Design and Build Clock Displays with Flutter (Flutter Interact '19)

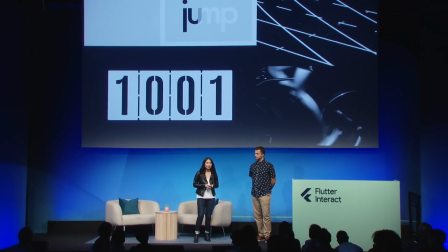[4:10]
For our final theme, numeric, we raised the question, how can we tell time with a digital display using bold, easily recognizable characters, and how could we utilize motion to emphasize those characters?
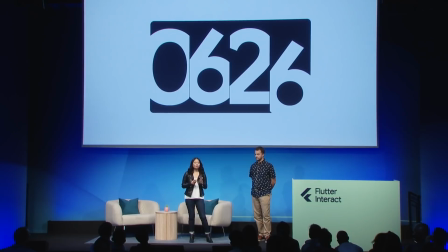[4:25]
In the Eclipse clock, the numbers are larger than their columns, but instantly recognizable at a glance.
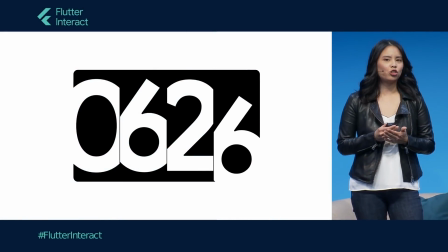[4:32]
Instead of replacing each digit as the time changes,
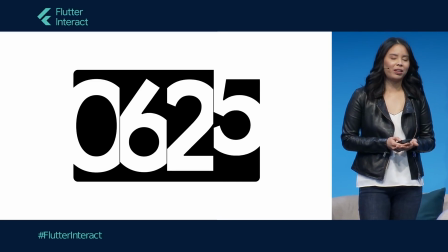[4:35]
we saw an opportunity to use time and relate that to the vertical position of each number.
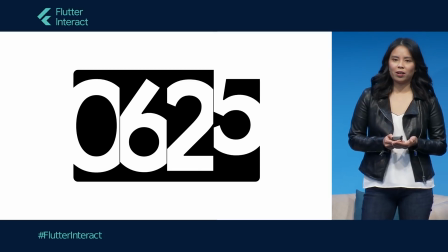[4:41]
The numbers incrementally move up over the course of an hour, minute, or second until pushed out of view by the following number.
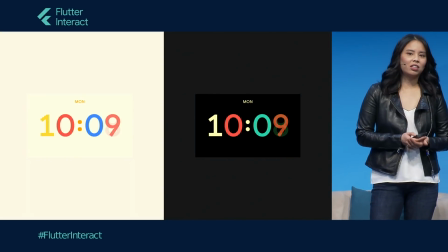[4:51]
These are some of the clocks that launched with the Lenovo Smart Clock and
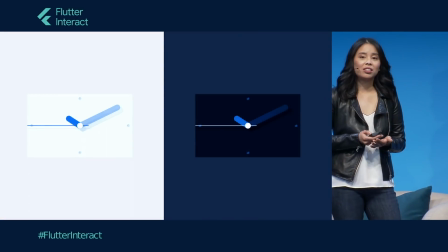[4:56]
may roll out to smart displays when the system UI will be built with Flutter.
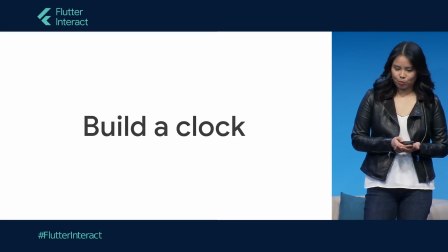[5:04]
Now that I've shared how we design clocks for smart displays, we can start building a clock in Flutter.
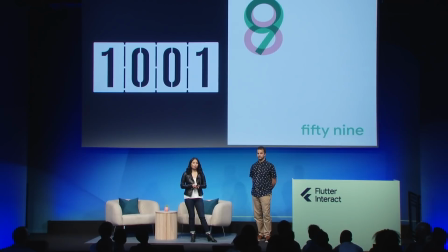[5:12]
For this talk, I went back to two of the themes, numeric and playful, and did a few more designs. These are a bit more expressive than what you'll find in smart displays because our goals are different. For these clocks, I wanted to showcase the possibilities of Flutter.
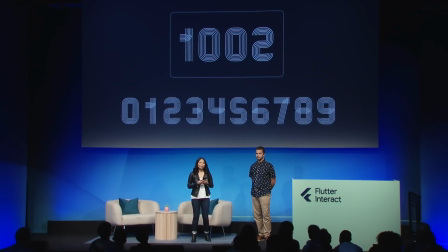[5:32]
For numeric, I explored how the changing minute can draw itself in and out of the clock.
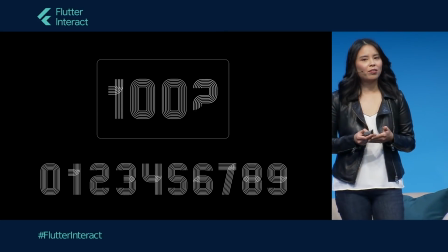[5:38]
Each number could have had a custom animation.
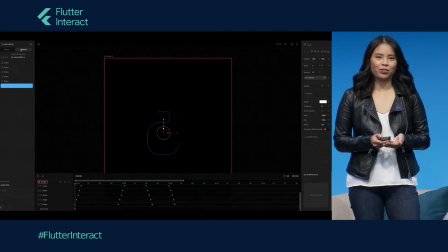[5:42]
I even used Rive, formerly known as Flare, to create the number 2 animation. Each vector line is drawn in, the keyframes are staggered to create this waterfall effect.
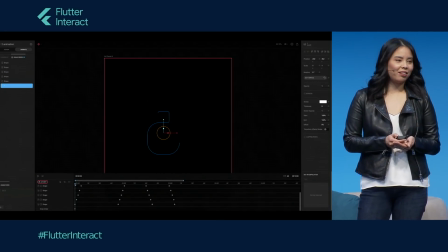[5:55]
In Adobe After Effects, this is called Trim Path. In Rive, I use keyframes and change the start and end points.
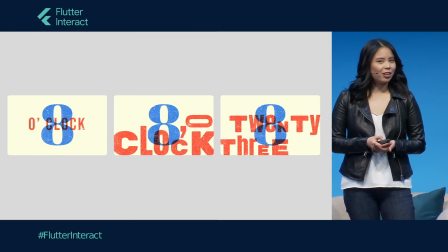[6:06]
With the playful theme, it reminded me of overprinting,
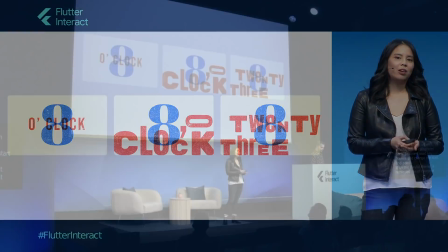[6:09]
a characteristic of printed material, where multiple colors overlap and blend together.
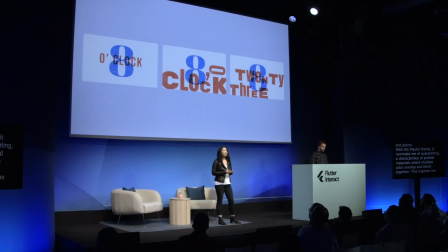[6:15]
This inspired me to explore mixing typefaces and adding texture to simulate the wood block or letterpress printing style. I call this clock impression. Joachim, that one looks pretty cool. Why don't we build the one on the left? Let's do it.
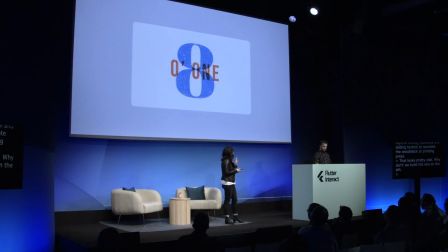[6:31]
This clock has a background color. The minute is layered on top of the hour to give it the overprinting effect. I also have a texture on top of everything, and I worked with a motion designer to animate the minutes in and out of the clock. Let's get started.
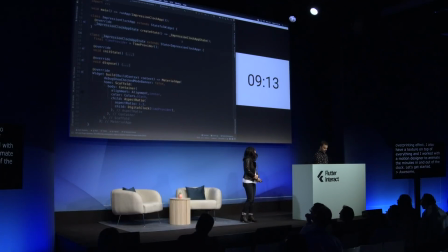[6:46]
Awesome. So as we move over to the laptop, let's take a look at our starting project. So the first thing we want to call out is Flutter's flexibility.
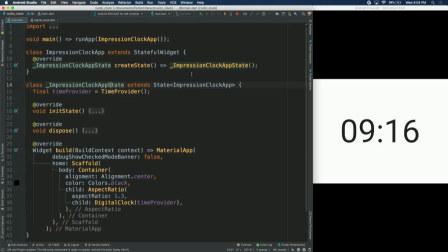[6:56]
So I am currently running on Android Studio, and I'm using an Android emulator. But it's really easy to run the project using whatever IDE you want to use, or even change up the device type. You can run it in an iOS simulator, in a Chrome tab. It's kind of whatever you want.
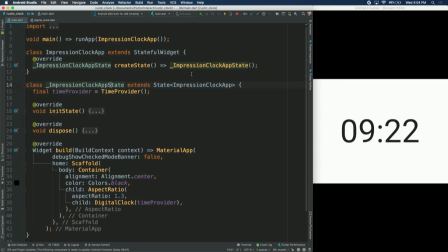[7:14]
So the next thing we want to look at is everything in Flutter is a widget. So our initial app widget is pretty simple here. We have some basic scaffolding, and we have a black background here, and we have our clock centered.
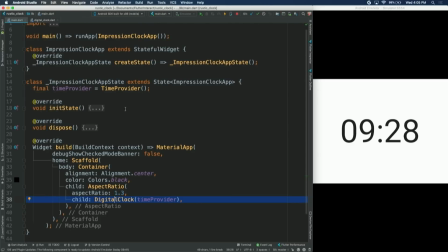[7:32]
So the last thing that we want to talk about is the time provider. This is actually, it's just a little notifier that's notifying our clock every time that the time is updated. And for our purposes, we've sped it up to about 1 minute every 3 seconds.
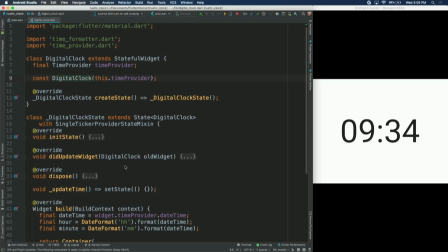[7:51]
So as we look into our clock here, it's also a pretty simple widget.
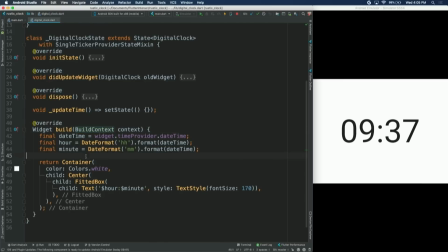[7:58]
The biggest piece here is the build function. We basically just have a white background with some text centered. And every time that we set the state here, it rebuilds. So why don't we take a closer look at the clock that we want to create?